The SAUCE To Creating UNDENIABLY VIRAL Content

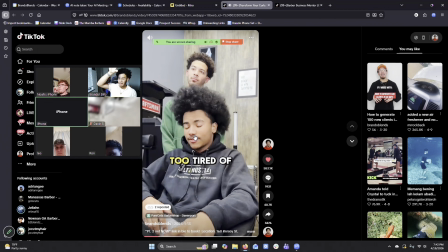1491s
We just went from a high, and we got them to feel like whoa, like we got them to feel all these feelings at the top, and now we kind of broke the pattern, and then we reset everything, and we got him, you know, kind of talking.
Oh, I'm too tired of this, bro.
And we got to slow zoom in.
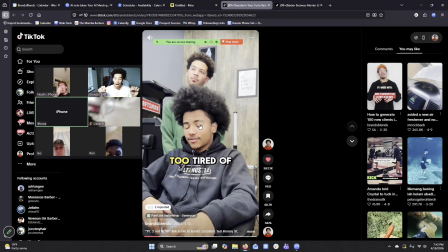1506s
So because he's saying something that's a little bit more long-winded, I want to add a slow zoom in to keep people intrigued as he's speaking this. That way they know at the end of this, subconsciously they know at the end of this, there's a point to what he's saying.
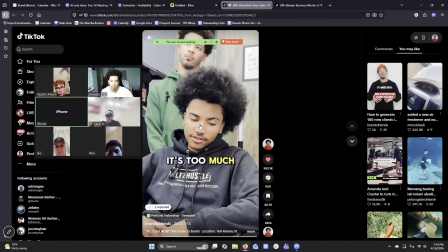1519s I'm tired of it, bro. It's just too much. Too much for me. It's too much, honestly.
So I'm kind of building up a little bit of tension with that zoom in.
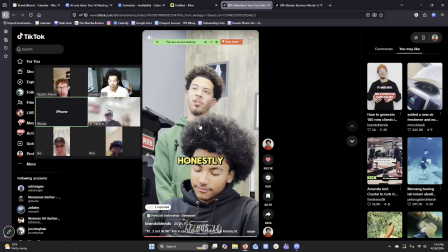1526s
And then as the content creator, I need to break this up because he's kind of stuck as the client, right? Because he doesn't have a script. I didn't tell him what to say. So this is just us being on the fly. So when I see he's kind of lacking, I'm coming in to pick it up.
Trying to go 360 waves.
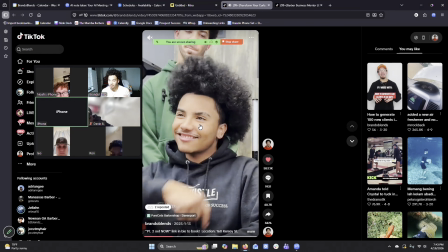1544s
I zoom in on the hand. It's just weird. Like, why are you doing that with your hand? So I just zoom in on the hand purposely so that it adds something to the video. Because if Go ahead. When I zoom in on CapCut, it like messes up the quality is terrible here too.
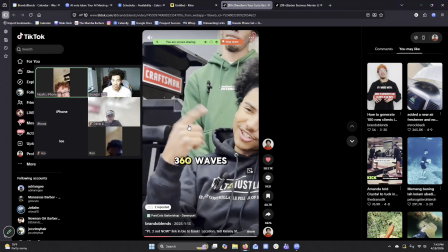1562s
Oh, okay. Maybe it was just my phone. But just look at the tempo, bro. And it's not even about me zooming in a lot. It's just the fact that his finger is centered in the screen. Mm-hmm. So you don't have to, like, the person watching isn't blind, but if you just put it in the middle, they could clearly see what's going on.
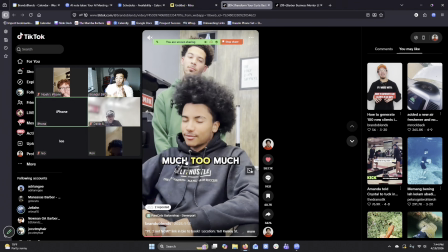1579s
All right, look at the tempo of the way that the editing is moving. I know this is a lot for you guys to take in right now, but just start paying attention when you're watching these videos, when you're watching something go viral, about all of these little things.
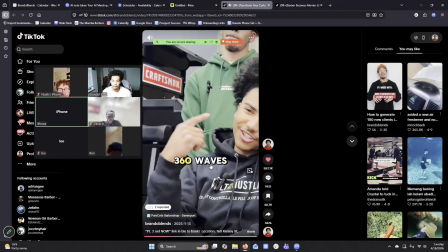1592s Honestly, trying to go 360 waves. 360 waves.
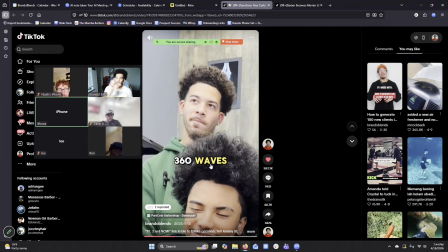1597s
So it's like pop, pop, pop, pop. Like that's kind of the tempo of the camera moving. What helped me figure out how I want the camera to move? Who here has watched The Office? No. You haven't watched The Office? Tim, you watched The Office? I watched it. The Office has the most different camera movement of all time. The cameraman is like someone is in the room and they're just like looking at all the tea, bro. He's just like, oh, he said something over here. Oh, he said something over here. So I wanted to bring that into my content because I like that. Because I'm watching The Office and I'm like, yo, what makes it so different? And nothing makes The Office more different than any other show than the camera movement. So I wanted to add that into my content as well, and I did.
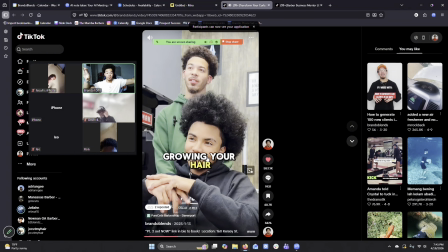1643s
So if you haven't noticed already, I'm taking things from all these other fields, all these other industries, and I'm like, all right, cool, I want to take this from comedy, I want to take this from The Office, I want to take this from reality TV show, I'm going to take this from over here, I'm going to take this attitude, and I'm going to plug it into my character. I have questions. Yeah. What is moving the camera like?
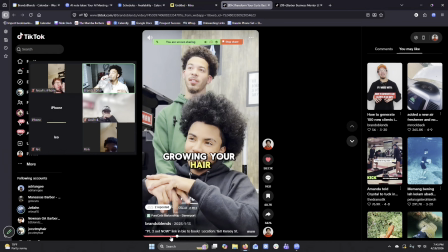1663s
And it's for everybody like to know, right? So like, what is moving the camera a lot on the video kind of do for the viewer and for the video, basically? It kind of keeps them moving. It keeps the viewer realizing, okay, this is progressing. If it stays stagnant, and I'm gonna show you guys some bad examples in a second. When the video stays stagnant, the viewer is like, ugh, get on with it.
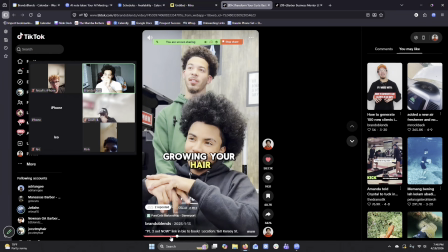1683s
Like it feels not too much going on. Yeah. So with camera movement, it changes the speed of the video. It makes the video feel faster. But at the same time, it's not too much. I'm not moving the camera unnecessarily. Every zoom in that I'm doing is intentional, right?
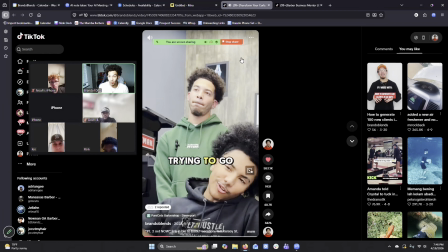1700s
So I want people to focus on my face here. I want people to see this and see like, he don't really look like he want to be here.
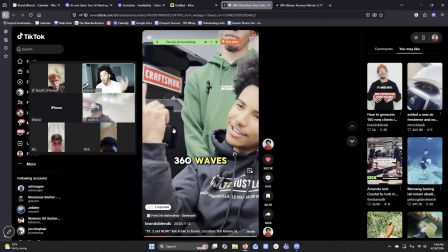1706s 360 waves.
I want people to see him spinning his finger. Why? Because it's weird. Why would he do that?
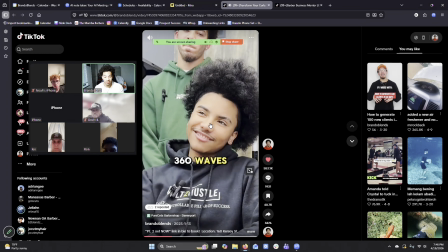1711s
And then I go straight to his face afterwards so people can see the smile and the weird smirk that he has on his face about getting this cut.
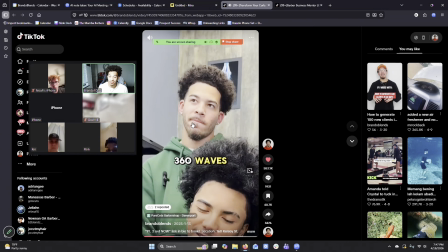1718s
And then I want people to see my face. So every edit is intentional. I want people to see these things purposely. Look at my face, bro. So you would say it's big for us to emphasize our facial expressions and how we truly feel so people know.
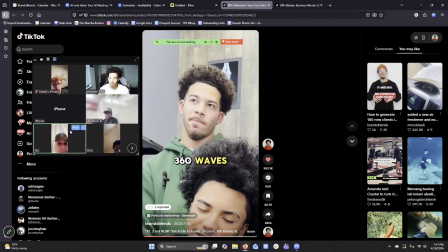1737s
Yes. Okay. Yes.